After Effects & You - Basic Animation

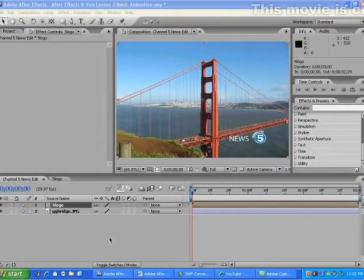0:01 Welcome back to After Effects and You. In this tutorial, I will explain how to create a simple animation using the materials from Lesson 2 in the Adobe After Effects 7.0 Training Workbook. As you can see, most of the project has already been set up. The Channel 5 logo and background photo, right here,
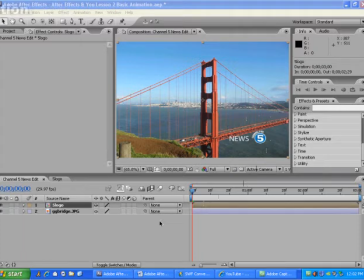0:19 were already loaded into this project using the same steps explained in the previous lesson. If you need to learn how to set up an Adobe After Effects project, then please see Understanding the Workflow on my channel page. The news text was entered by selecting the 5 logo composition here in the project panel
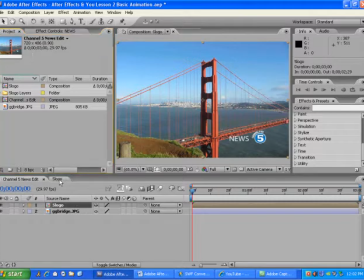0:40 and making it into its own composition in the timeline panel right here, where using the text tool in the tools panel
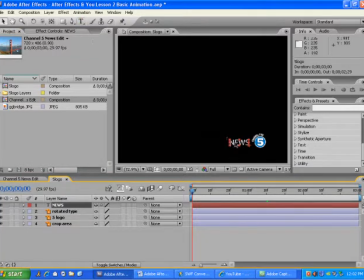0:48 typed news next to the news logo.
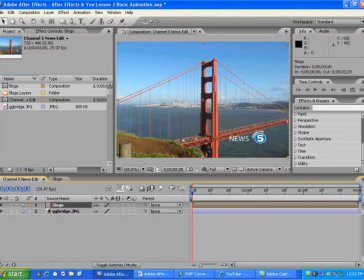0:54 I'll just go back to the Channel 5 news edit timeline here and select 5 logo, because I'm about to add an effect to this logo.
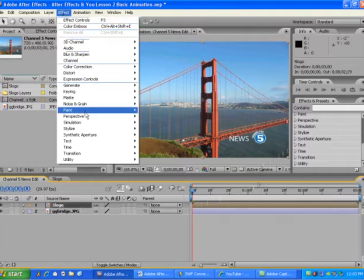1:06 Go to the effects menu and select perspective drop shadow.
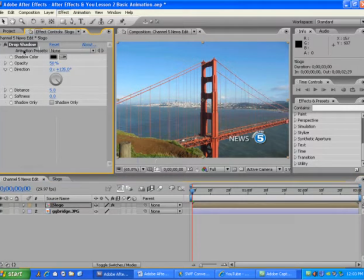1:15 You'll notice that in the effects controls panel it adds the drop shadow effect. Drop shadow is an effect that places a soft edge shadow around an object in order to give it more depth. In this case, the effect has been added to not only the logo, but also the text as well.
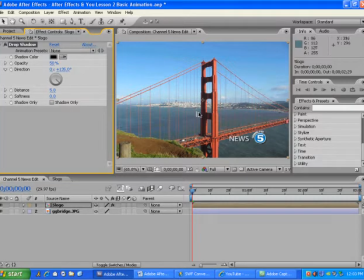1:34 This will make sure that the logo and the news text stand out against this bright background. Of course, at this point, it's probably better to reduce the shadow a bit. In order to do that, I'll have to change the properties of the drop shadow effect here in the effects panel. I'll just reduce the shadow's distance away from the text,
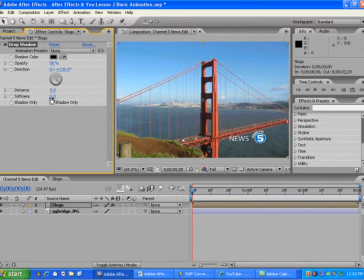1:55 maybe about there, and increase its softness. This will make it less noticeable, but have it appear just enough to define the logo and text. To make it stand out more though, I'll add another effect called Emboss, which can be selected here in the Effects and Presets panel,
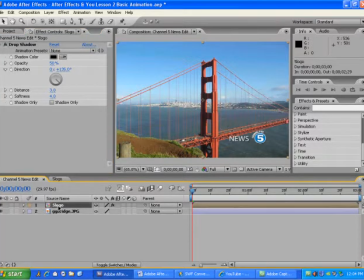2:16 just making sure to select the 5 logo layer, and go to Stylize, and navigate down to Color Emboss. In this case, I'll drag it right into the Composition panel.
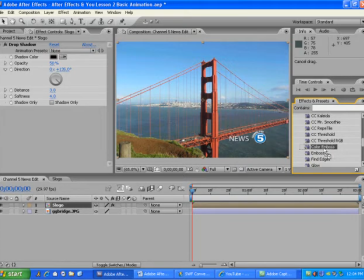2:33 Since the 5 logo layer is selected, it'll only add that effect to that layer. The Emboss effect, which is listed as Color Emboss, will actually sharpen the edges of the news text and logo. Now, I'll apply an animation preset to the news text layer to make it slowly appear on screen.
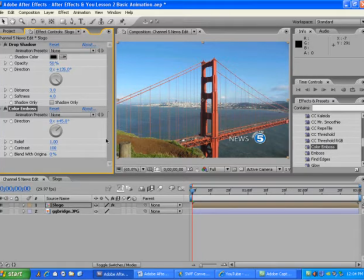2:52 In order to do that, I'll have to go to the 5 logo timeline
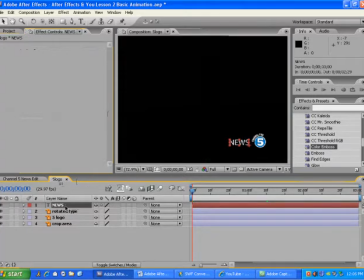2:58 and select the news layer, which is already selected for me here. I'll just move the current time indicator here in the time ruler about 1 second and 30 frames. Right about
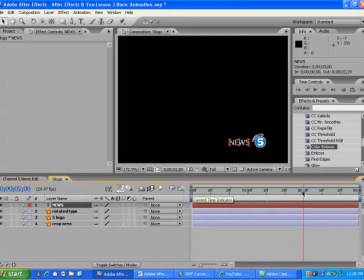3:21 there. The particular effect I'm going to use is listed as an animation preset. Animation presets are pre-composed effects that can be used in any project, and have helped me personally with many of my own video projects, if I ever needed a really good effect, that is.
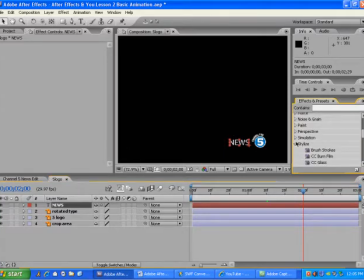3:40 The effect I'm looking for will be under Animation Presets. Let's first get rid of the stylize. Way up top here, under Animation Presets, we'll go to the Text folder,
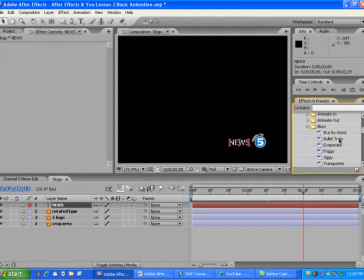3:54 and go to the Blurs subfolder, and here it is, the bullet train effect. I'll drag this right over here to the news layer. Okay, now you'll probably notice that the news text layer has disappeared from view.